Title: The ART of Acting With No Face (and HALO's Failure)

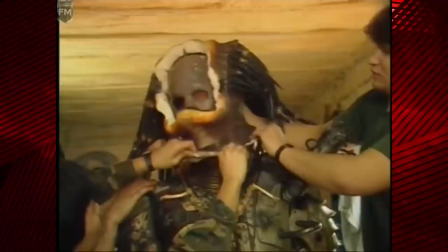[8:18]
There is a history of talented performers who worked through that fog
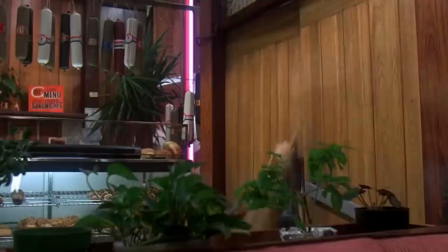[8:23]
to become memorable and lovable characters without an identifiable human face, and have portrayed characters that we see as frightening,
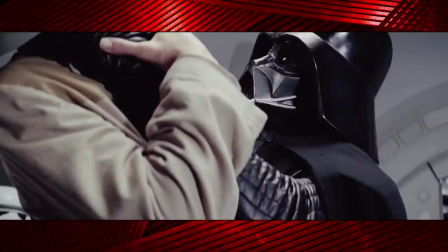[8:32]
authoritative, lovable, otherworldly yet somehow familiarly human,
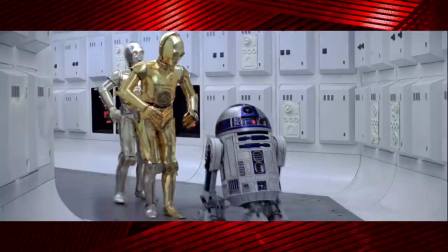[8:37]
and even tragic and sinister.
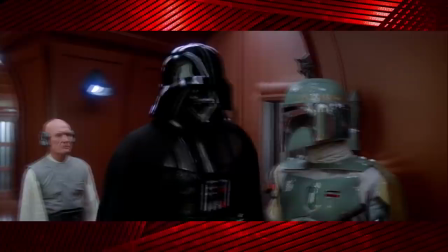[8:40]
Star Wars is the only mainstream Western franchise that consistently boasts characters and masks that are impossible to remove,
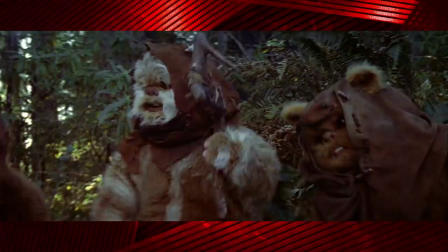[8:47]
be it because it's a life support system, a religious symbol, or their literal face because they're an alien or a robot.
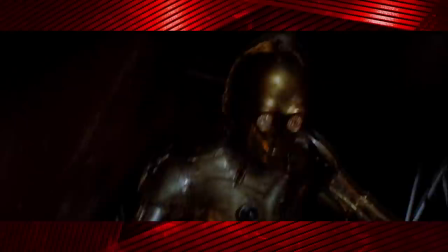[8:54]
And for that, I tip my helmet to thee, Lucasfilm, for understanding that in spite of their lack of human and emotive faces,
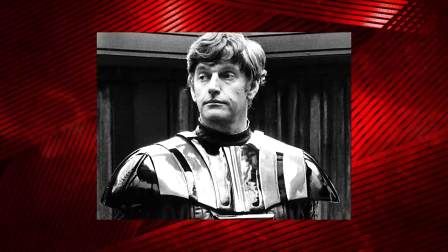[9:00]
these are all extremely well-developed and much-beloved characters. Let's take it all the way back to Dave Prowse disappearing into his role.
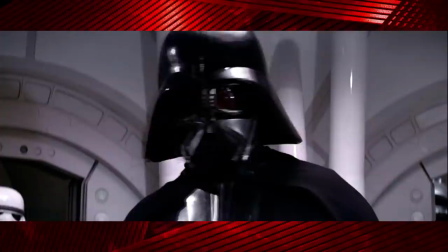[9:08]
Darth Vader is such a dominating and intimidating presence. Prowse towered over every other actor on set, and his stone-solid,
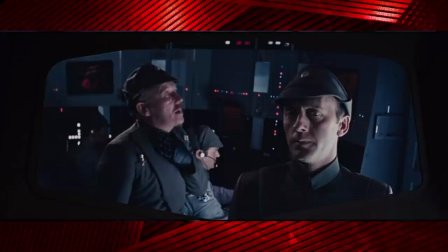[9:16]
skull-like black mask gave him this almost demonic visage that just told everyone in the room not to fuck with that guy.
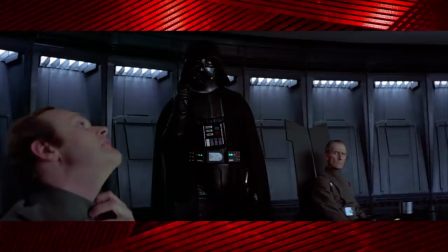[9:24] When they did, "Are giving you clairvoyance enough to find the rebels' hidden fort.
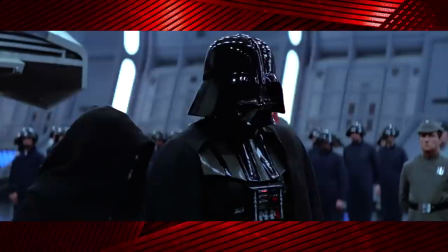[9:31] I find your lack of faith disturbing."
It didn't matter that we couldn't see Vader's face,
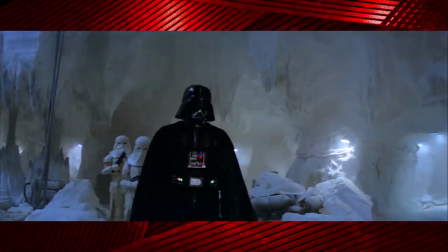[9:36]
it enhanced his character by further proving the point that he had lost his humanity and become a machine to serve the ideals of his fascist empire.
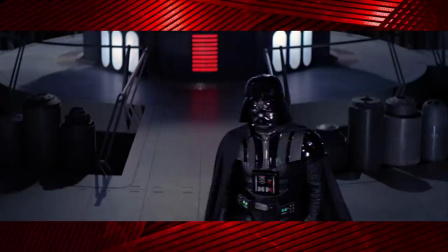[9:43]
He was frightening and powerful and closed off to us as an audience in a meaningful way.
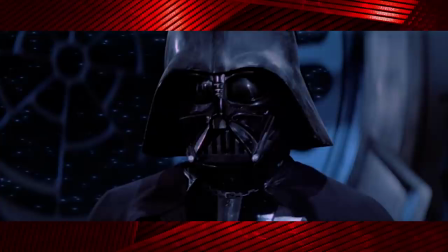[9:48]
The helmet was his shackle to life and his master that treated him like a dog.
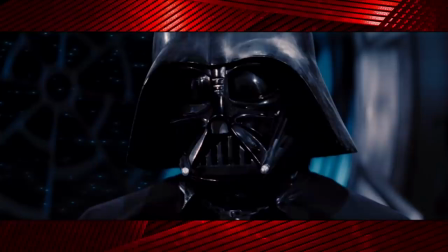[9:53]
And in his most character-defining moment in the original trilogy, We don't need to see his eyes or hear his voice to feel his conflict.
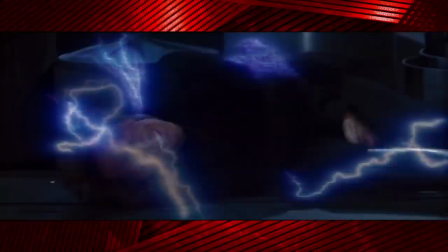[10:01]
Through that solid helmet, we could still see that this character was struggling with the decision of throwing his life's work away and betraying the man he swore an oath to,
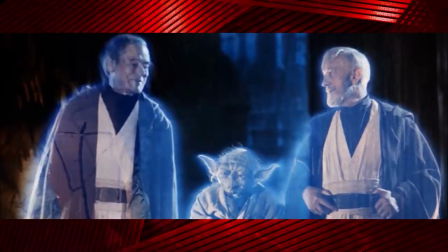[10:10]
or letting his only son and the galaxy's only hope die before his eyes.
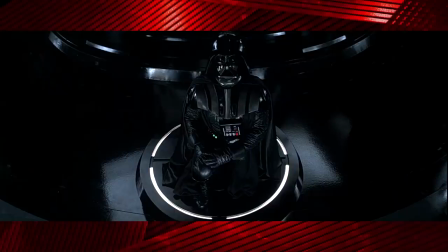[10:15]
People don't remember Darth Vader for the kindly old man that his Force ghost appeared as.
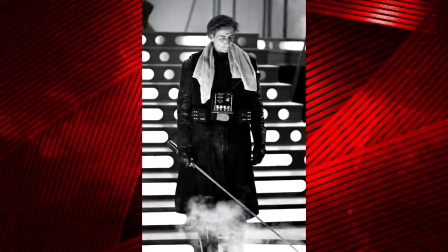[10:20]
They remember the mask, and they felt a lot of emotions towards that mask.
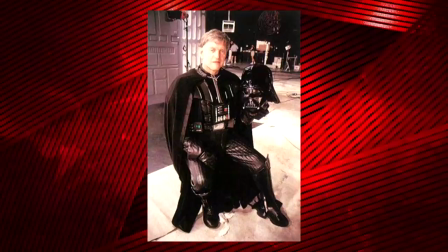[10:24]
Dave Prowse's athletic build and talented body acting brought Vader to life as more than just a cool costume.
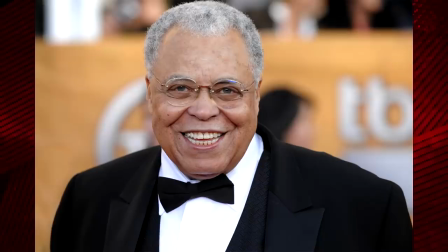[10:30]
The guy under it was cool too. And this was bolstered by James Earl Jones' talented voice acting, giving him a commanding and chilling voice.
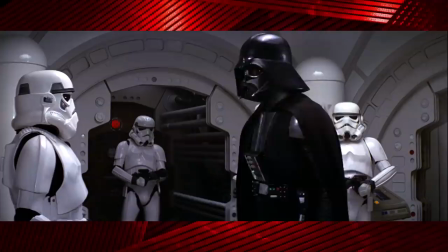[10:39] Commander, tear this ship apart until you found those plans and bring me the passengers.
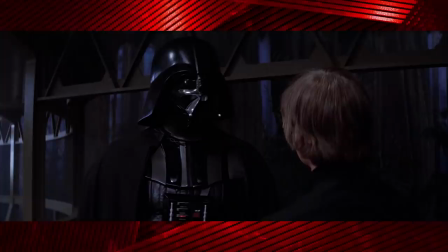[10:44] I want them alive!
They could also be benevolent and tragic in the right moment.
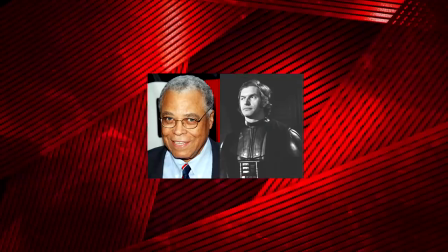[10:49] It is too late for me, son.
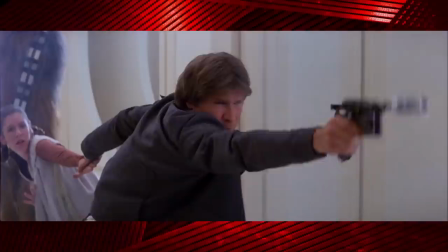[10:53]
These two actors made this character an icon and one of the greatest villains in cinema without being seen once.
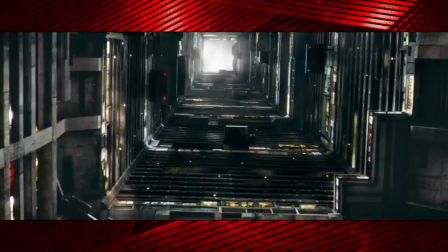[11:01]
And all that work they did makes it all the more gut-wrenching when we say goodbye to Vader's character and see him unmasked for the first time.
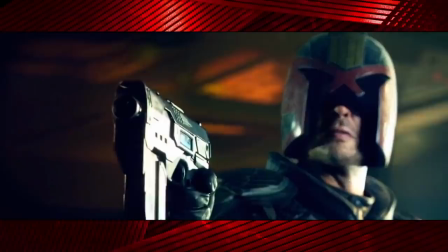[11:09]
And you know what? Sometimes a mask doesn't need to cover your entire face to inform a character.
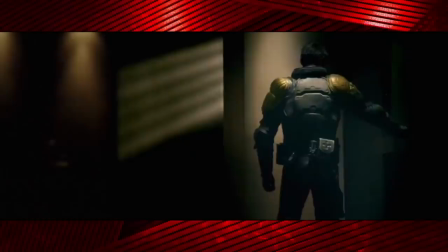[11:15]
Just enough of it that it starts to mean something.
Judgment time.
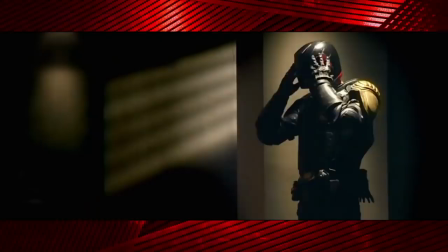[11:20]
Carl Urban bit the futuristic smart bullet and wore his helmet for the entire filming of Dredd,
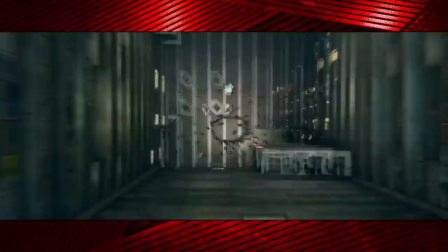[11:26]
showing up even the great Stallone by bringing a more faithful adaptation of Joe Dredd to the screen.
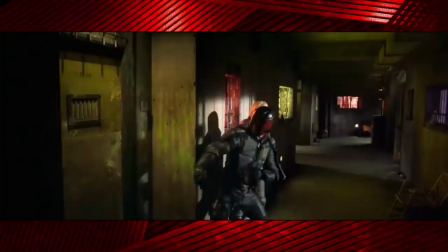[11:31]
All we see of him is this frowny mouth that just tells you that this guy is about to kick your ass and has had enough of whatever it is you're doing.
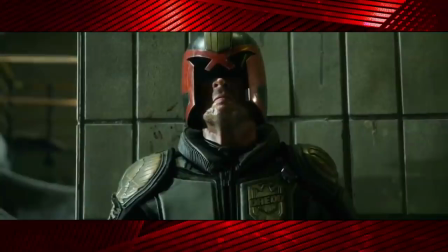[11:39]
And in an odd way, all he needed was his mouth alone to convey a lot of intensity in this character.
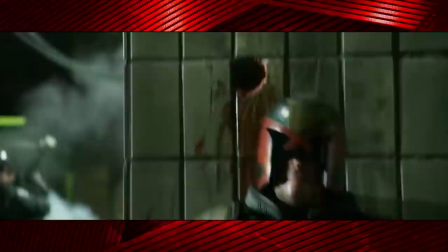[11:44]
You can always tell what he's feeling from these little micro changes in his expression,
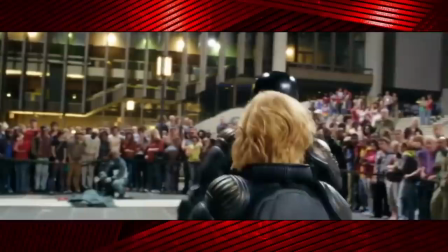[11:48]
little twitches and shifts in the corners of his mouth to fill in the blanks left by his eyes and brow.
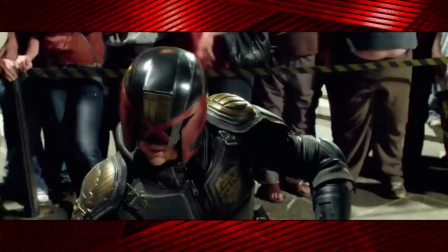[11:53]
But shielding the top half of Dredd's face gives him a sort of detached and robotic feel.
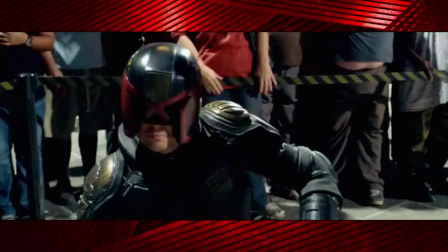[11:58]
You see enough to know he's human, but that visor is authoritative and emotionless, like a giant pair of aviator sunglasses.
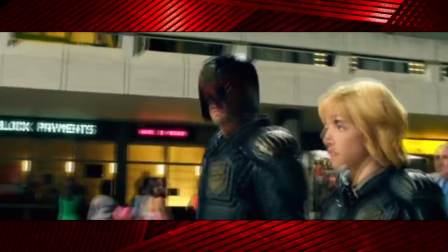[12:06]
It commands respect and serves to make him more intimidating to the criminal element, while also, yes, showing that he's not just a man. His face is his devotion to his ideals and the system that governs this society.
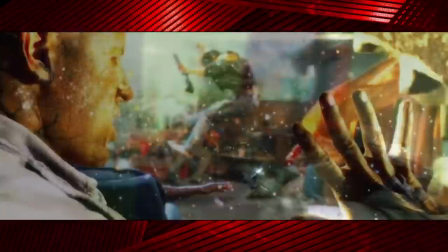[12:19]
His face is everything he believes in. When you look at him, you know.
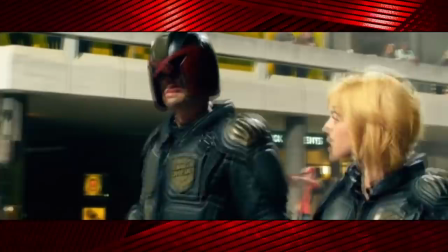[12:23] I am the law.
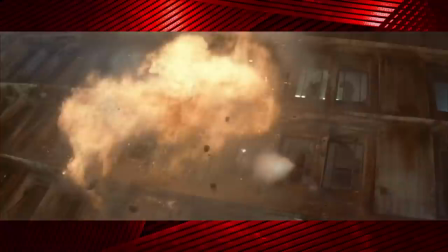[12:25]
And that's a lot more interesting than if he was just bones from Star Trek in a big puffy black vest now, isn't it?
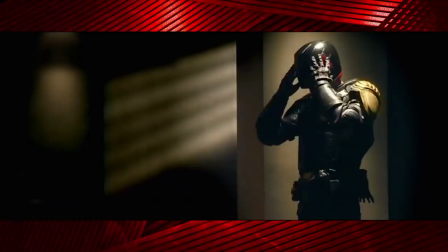[12:30]
That character is a lot more unique now than the Stallone version bungling around with Rob Schneider as his comic relief.
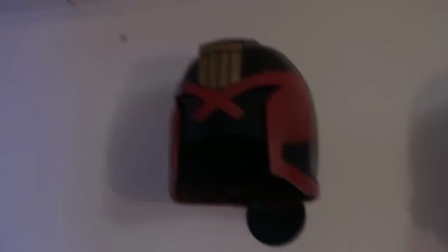[12:37]
Bravo, Mr. Urban! Though, if we're being fair, Judge Dredd's helmet is really comfortable and easy to wear all day.
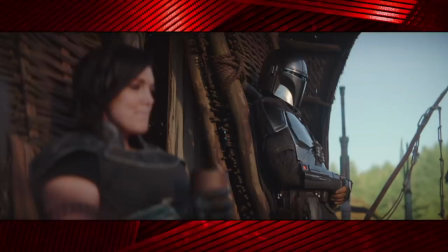[12:43]
It feels like sunglasses, basically. Yeah, I could leave this on, like, all the time.
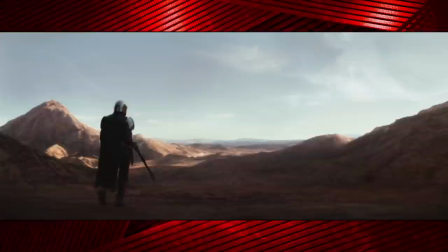[12:49]
Not every masked character has to be intimidating, either.
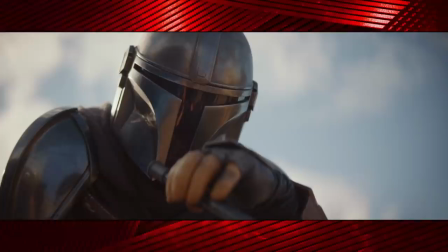[12:52]
For some, it can be a way to make that character seem really noble and dignified, with their helmet signifying a strength and dedication to a cause.
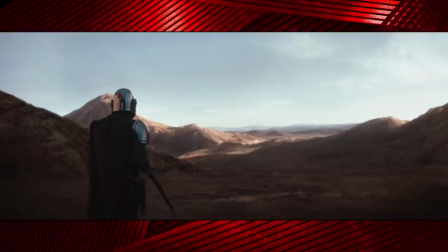[13:00]
Or just that they're really reserved. And the tension surrounding something as simple as a character never taking their helmet off can be really compelling.
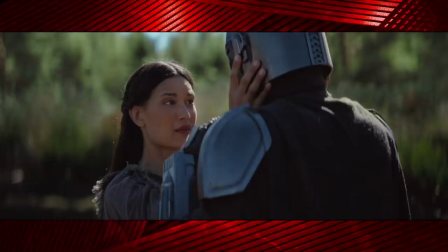[13:08]
Like The Mandalorian.
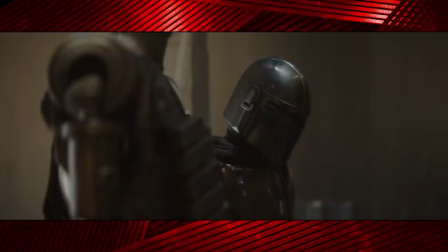[13:11]
Some of the most exciting drama in the show comes from Din Djarin keeping his helmet on all the time.
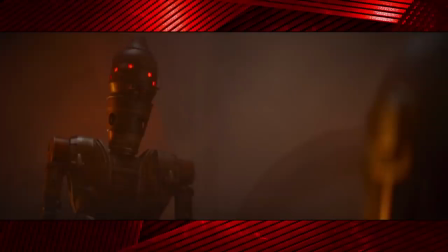[13:18]
He only takes it off at the moment when it is absolutely the most dramatically interesting and impactful, and never a moment before.
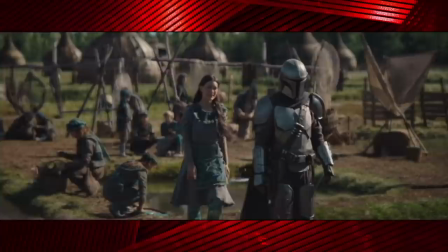[13:26]
These long stretches of hours and hours of runtime without seeing him build to incredible emotional payoffs.
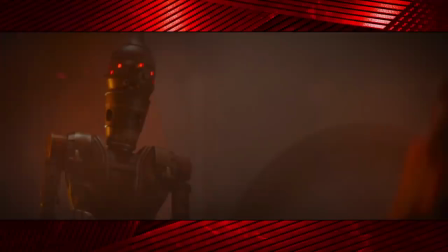[13:33]
Like, for example, sharing an intimate bonding moment with a droid he once felt contempt and prejudice towards. This is character development happening.
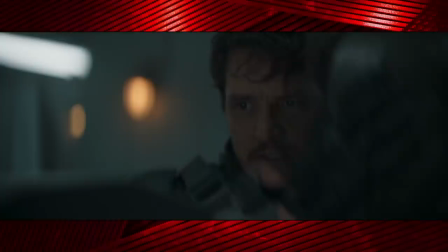[13:41]
There's also the personally devastating moment when his face is seen by two humans for the first time ever while he is desperately trying to save his adopted son.
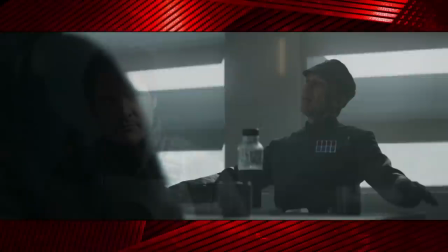[13:50]
He makes this major personal sacrifice that destroys his self-image and his standing within his own culture for the person he loves most.
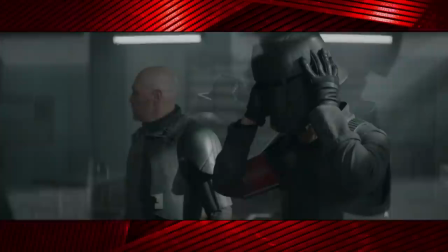[13:58]
And this is a really unique and powerful moment that would have been completely undercut by allowing the audience to see him unmasked semi-frequently for dialogue scenes.
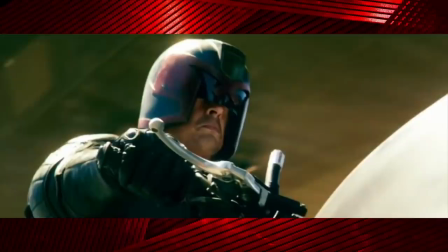[14:06]
A character with an inhuman face doesn't necessarily need to even be a mysterious tough guy hiding his emotions, either.
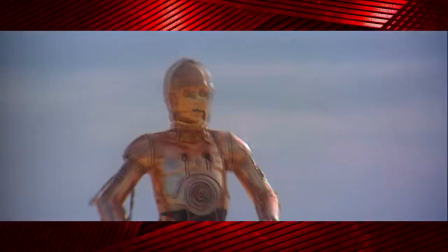[14:13]
A character like C-3PO is energetic, sarcastic, cowardly, and very emotional.
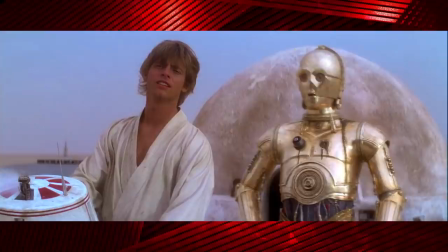[14:19]
His eyes are designed to always look a little surprised, and his body motions are jerky and quick.
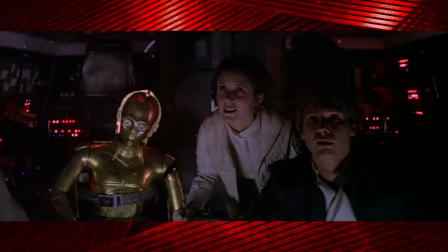[14:25]
And in spite of his emotionless face, he's still a really iconic character that works perfectly as a comic relief and a foil to the tougher heroes surrounding him.
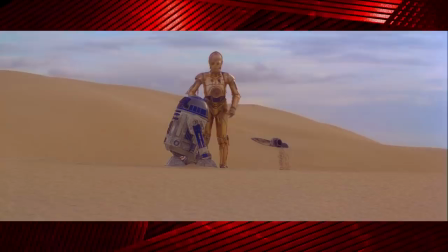[14:32]
His facial expression never changes, but he can still be a very friendly and inviting-looking character with a lot of expression.
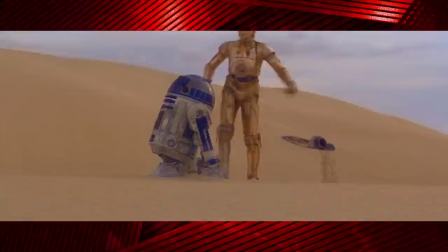[14:39] Go that way. You'll be malfunctioning within a day, you nearsighted scrap pile.
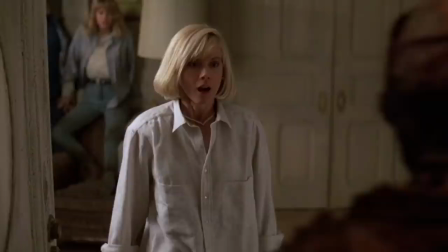[14:44]
A talented enough actor can even appear more than human through a mask. Kane Hodder's Jason Voorhees is menacing and terrifying.
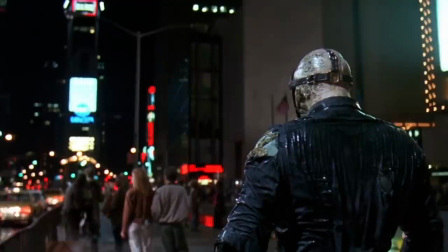[14:54]
Without saying a single word of dialogue, his body language paints the picture of a malicious force of nature that is bursting at the seams with bloodlust.
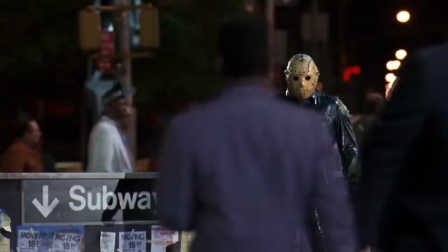[15:02]
I thought, when Jason is staring at someone and not moving, he looks like a mannequin.
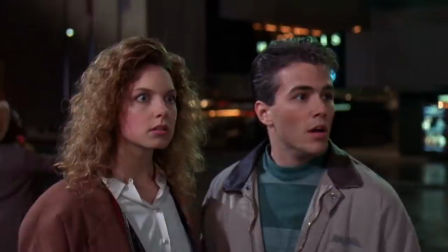[15:09]
So I said, what can I do to still do that same stare but add life to the character? I came up with the breathing thing, so instead of this, you see this.
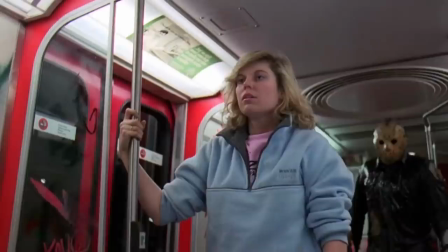[15:23]
To me, that made it look like the character was about to spring any moment. Hodder's Jason Voorhees has such a specific movement.
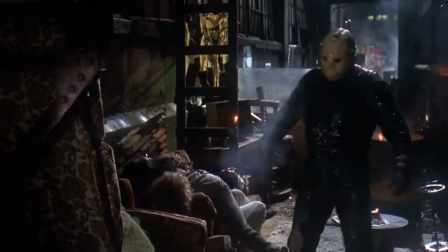[15:30]
He doesn't feel robotic, but is still very driven and calculated in every decision behind his movement.
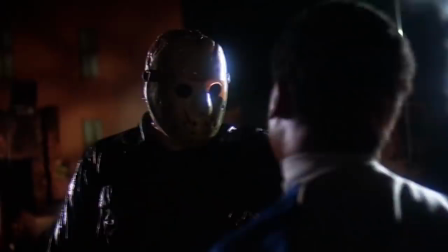[15:37]
He has this goal, and he's locked into it for eternity. He shrugs off pain and agony while in pursuit of his revenge,
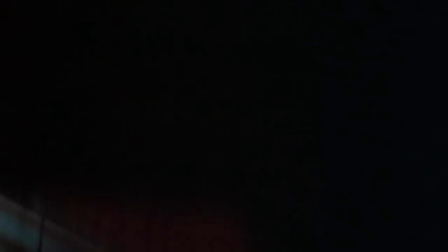[15:44]
and you just can't help but wonder if this hulking beast really is just fucking unstoppable. The way it was written in the script was, she makes the light start moving, and it swings and hits me in the chest, and I tumble down the stairs.
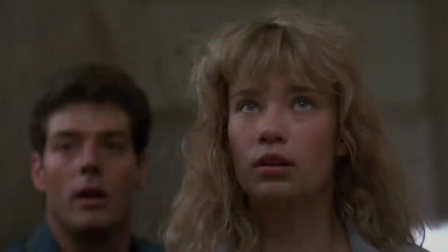[15:58]
I said, that's not too bad, but how cool would it be if that thing just swings and hits me right in the face, in the mask, and then I just fall back like a tree, and I go through the stairs? I think it's more in character of Jason tumbling down the stairs.
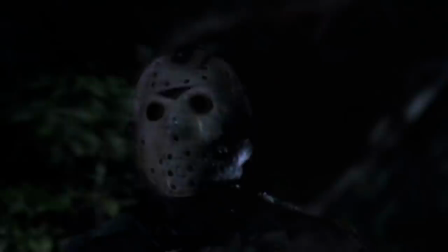[16:16]
I think kind of looks too human. You get so much without a single line of dialogue. Now that's impressive. When you have a real actor behind these prosthetics and makeup, it makes such a difference.
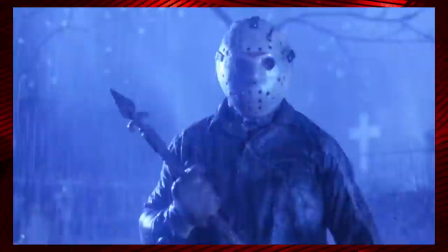[16:29]
You can tell when it's somebody just going through the motions and when it's a character.